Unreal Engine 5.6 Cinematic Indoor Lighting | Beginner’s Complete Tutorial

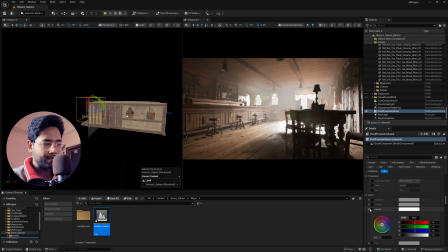And if you want some bluish tint in your scene, simply just going down here, and you can suddenly see some greenish and bluish content or tint in your scene, just like this. So it's getting entire scene in a complete cinematic output. So just turn this off and turn this on. Just look at the differences.
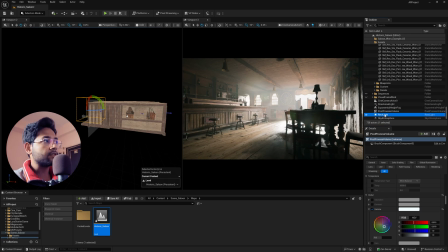And now if you notice this noisy patterns, simply click here on the rec light and again go to ray and just make sure turn this enable, and in the samples pixel just shake it to 16, and suddenly if you notice, all the noisy patterns are gone.
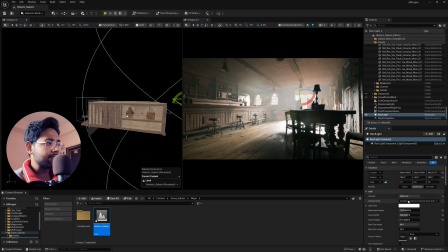Now I'm just click this rec light and I'm just change the rec light color little warm tone, slightly,
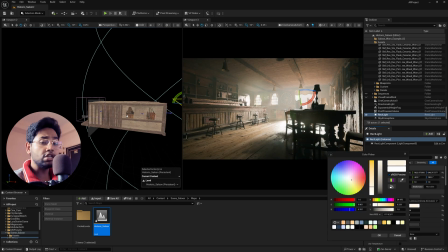very subtle amount, so that it can create some yellow tint, also in the blue and greenish tint.
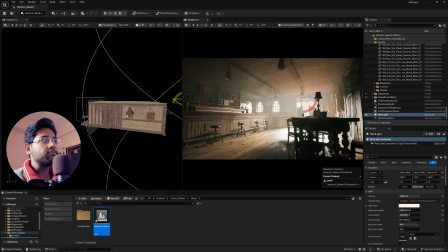So just push it little here, and if I'll just move the camera slightly so that it can focus on specific area,
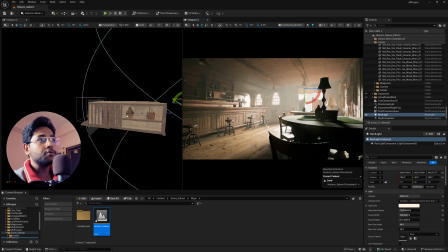and this looks actually good.
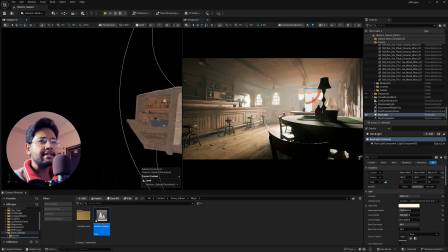Now I'm going to add some physical lights, not like physical lights, like normal point lights and all, so that the scene looks more real.
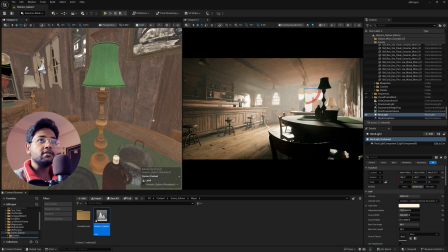So for example, this one I'm going to use one light.
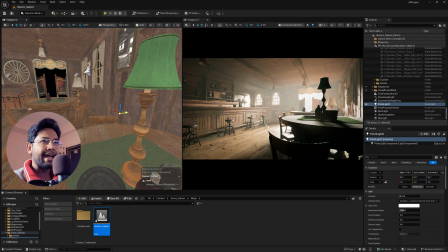So simply click here, and so now what exactly point light do, it can actually kind of some of a bulb so that it can illuminate some specific area.
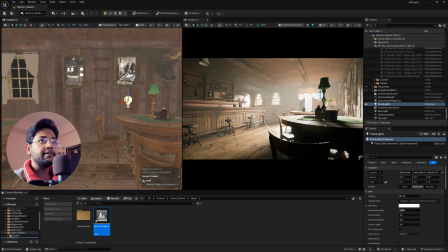So just reposition the bulb here, so this looks a point light, and let's reposition this so that it will create the light.
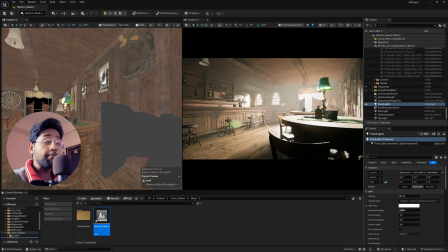And if you notice here, it's actually creating a proper light. Now I'm just going to do some post-process volume effect.
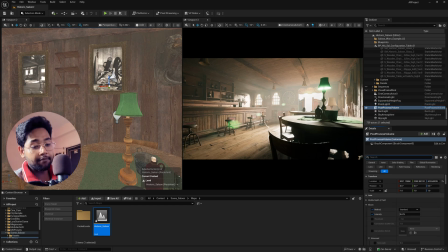So just simply click this post-process volume and simply type vignette effect and just click this to on. And if you just increase or decrease, you can see some black gradient in the edges of the output. So just increase it a little more and now perfect. Now going down, you can find this color grading palette once again.
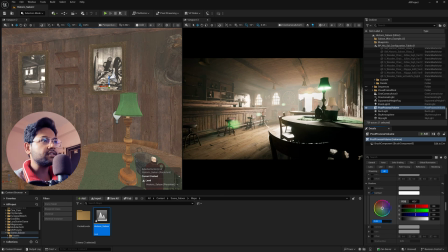And here you can find this called shadow. And in the shadow, just increase the contrast slightly so that it can create some crisp effect. Okay, and here also you can find called midtone.
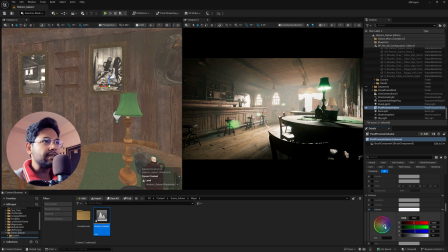In the midtone, click this gamma and just change it to another little greenish and the bluish tint effect so that this scene looks more cinematic.
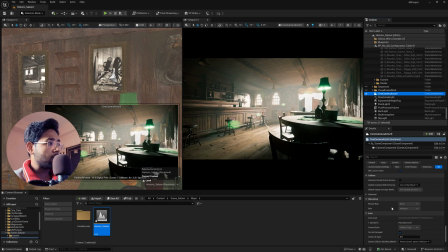Now in the camera setup, I'm going to do some focus changes and all. So going up, you can find this called focus panel. So just turn this on, and if you decrease it, you can find out where exactly your focus is.
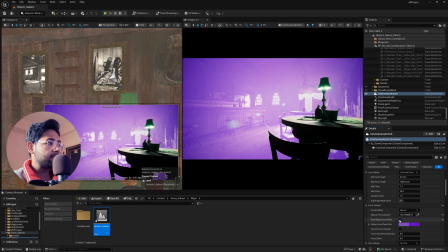So for example, I want this area should be in focus, and turn this off and just decrease the aperture.
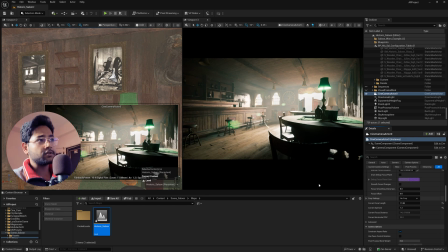So now this looks perfect. So okay, this is our cinematic scene. And if you just manually change the focus in a different direction, so this chairs are right now in out of focus, but the rest of the area is in focus. But as you notice, there is no grain in our scene. But in the reality, whatever you shoot, there should be a proper grain.
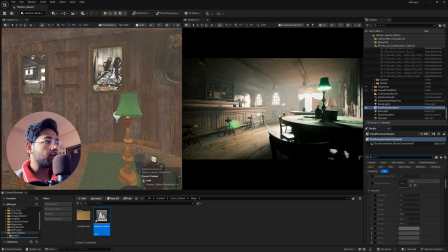So if you want a grain inside of Unreal Engine, simply go to post process volume and type grain, and you can find this called film grain. So if you just turn this on and just change it to 1, you can suddenly see some grainy effect.
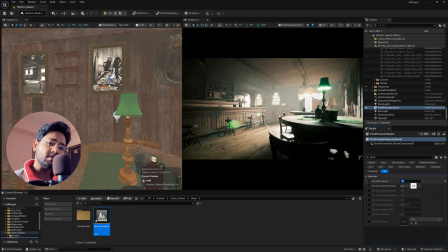So if I'll change it to, let's say, 2, you can suddenly see some grains. But trust me, if you do this in post, like in Adobe After Effects or any other software, this will be more controllable, because this grain is not that accurate, which I personally believe.
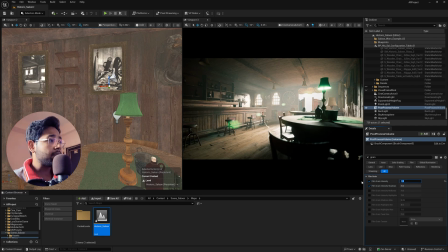But if you have any specific idea, make sure to comment down below. But yeah, for that reason, I don't want to use it right over here. But yes, if you want, you can use it. So yeah, after that, what you need to do, simply click here to create a new level sequence.
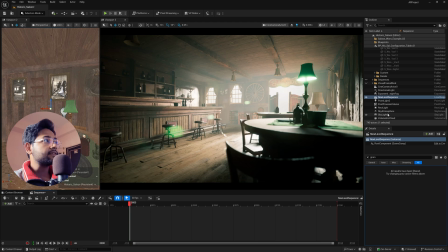So we have a sequence over here. Now select the camera and just drag and drop into here.
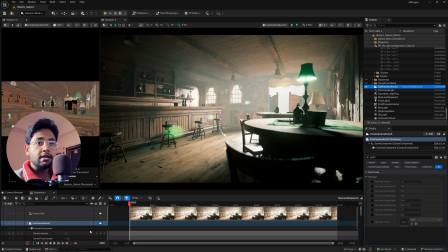So you have camera setup done. Now let's do a very basic level of animation.
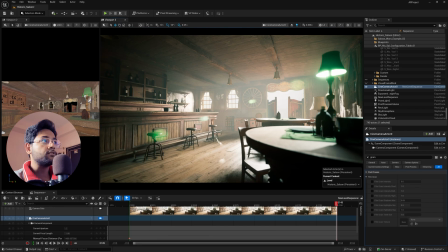Just click here and go to last frame, slightly camera, move it a little bit here and animate it here as well.
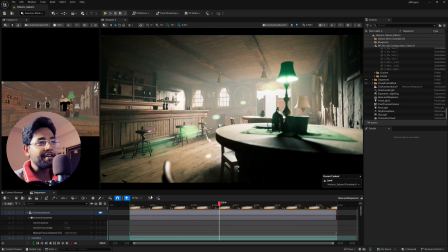So once you just play, you can see some very amazing basic scene in your Unreal Engine.
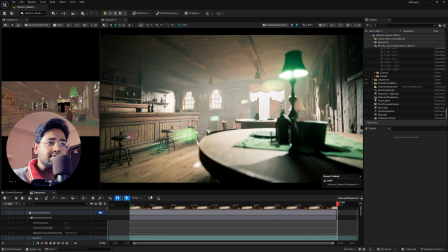Now in the post, what you can do, you can add some grains, some camera shakes, some different color grading and all.
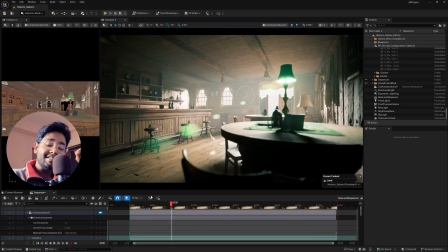But if you ask me, this is really cool. So yes, in this way you can create some very simple light setup in your Unreal Engine. And so yes, that's it for today. I hope you learned something, and if yes, then please do comment on the comment section. See you soon in my next video.